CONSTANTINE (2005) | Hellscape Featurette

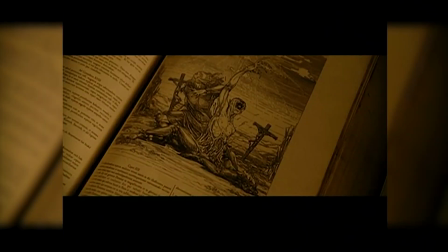517s This is a sign of Mammon.
Initially, Mammon had a very, very brief appearance in the film.
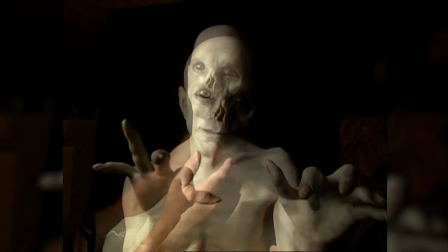524s
The Stan Winston guys built a Mammon puppet because all we had to do was just a little shock cut.
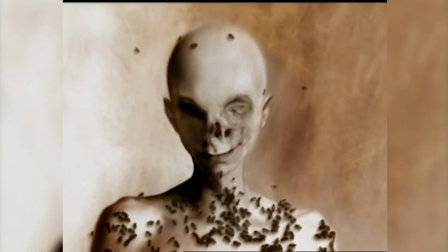530s
And then it turned out his part grew because his performance was so good, I suppose. Francis liked the idea of Mammon and what we could do with him.
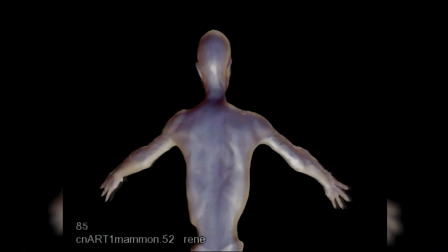539s
So we created Mammon in CG at Tippett Studios. And he walks into a scene in Hydrotherapy Hell.
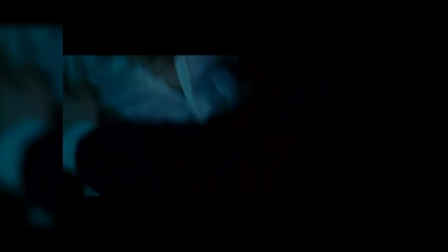548s
And then we see him later through the skin of Rachel, but much more pronounced and much more clearly than we had ever anticipated.
Get out!
So he wound up with a bigger part. And I understand his agent is negotiating for more money right now, I'm not sure.
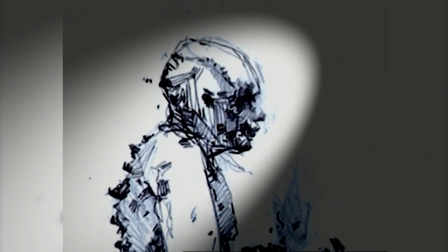563s
Mammon was a really interesting character, beautifully designed. Right off the bat, you notice that he has this real sense of evilness to him. He has these two big club feet.
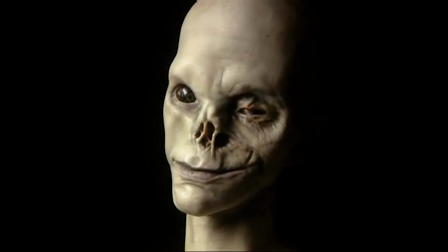574s
He has a gammy eye, it's like it's been fused over. He has this one bulbous eye, and also he's very pale and emaciated, but he just has this real presence of being extremely evil. Francis wanted him to look frightening, but not overpowering. Definitely like a son, you know, the child of Satan, but certainly big enough and strong enough and evil enough to carry the day.
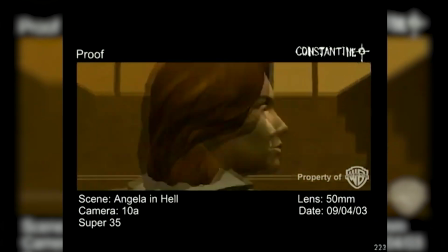601s
In the one shot where Mammon is actually coming towards Angela, we needed the start of the shot to seem almost non-assuming, you know, and for the tension and the drama to build throughout the shot.
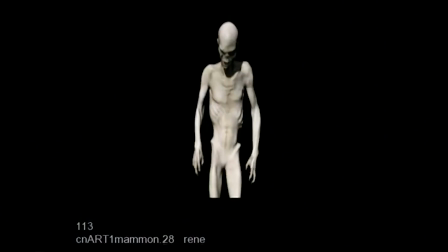614s
So there were many ways that we could actually incorporate that. His motion at the beginning of the sequence was a little bit gimp-like.
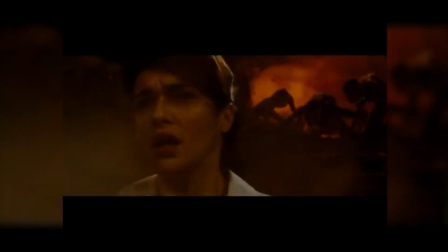621s
He's more hunched over. And then as he comes closer and closer to Angela, we were building up the tension with the camera continually tilting upwards.
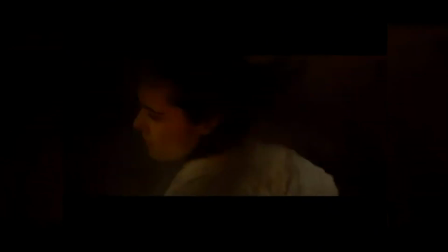628s
At the same time, you know, we have his body flexing. We have these controls where his veins and his tendons on his body are actually increasing throughout the shot.
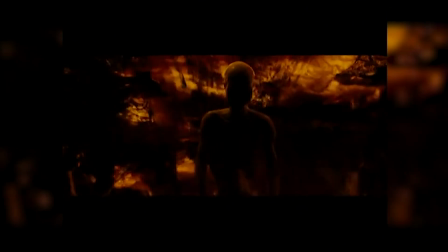637s
So all of these little visual cues helped with that sense of, you know, tension. And then right at the very end, there's the big punch. Filming can be hell at times. You know, I wish I can say we had like a really funny story while we were shooting in hell.
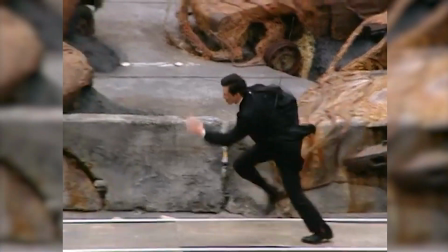652s
Even though it's kind of a complex, really super
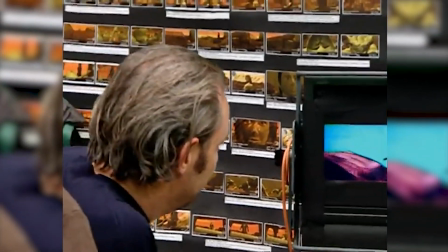656s
effects-filled sequence, it was actually one of the easier and simpler things to shoot for some reason.
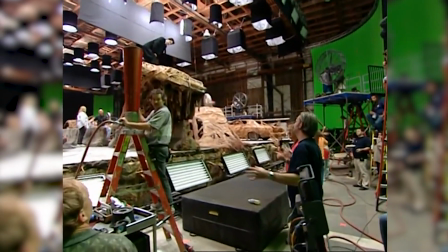662s
Hell is the one thing that's got to really work. If it doesn't work, you kind of blow the whole game.
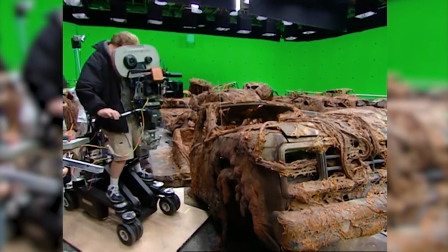668s
And it's the one thing where you could really fail. So hell was kind of a real hot point. I didn't come to this movie with many preconceived notions of hell, maybe because I'm Jewish, I'm not so sure.
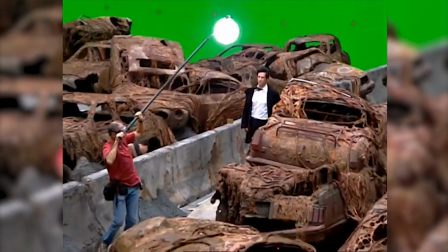680s
But the traditional images of hell, which are flames and fire and brimstone and those kinds of things, only to me meant that hell was a very violent place. And I wanted to make hell a violent place, a place that was scary and nasty, not someplace you would ever want to spend any time at all.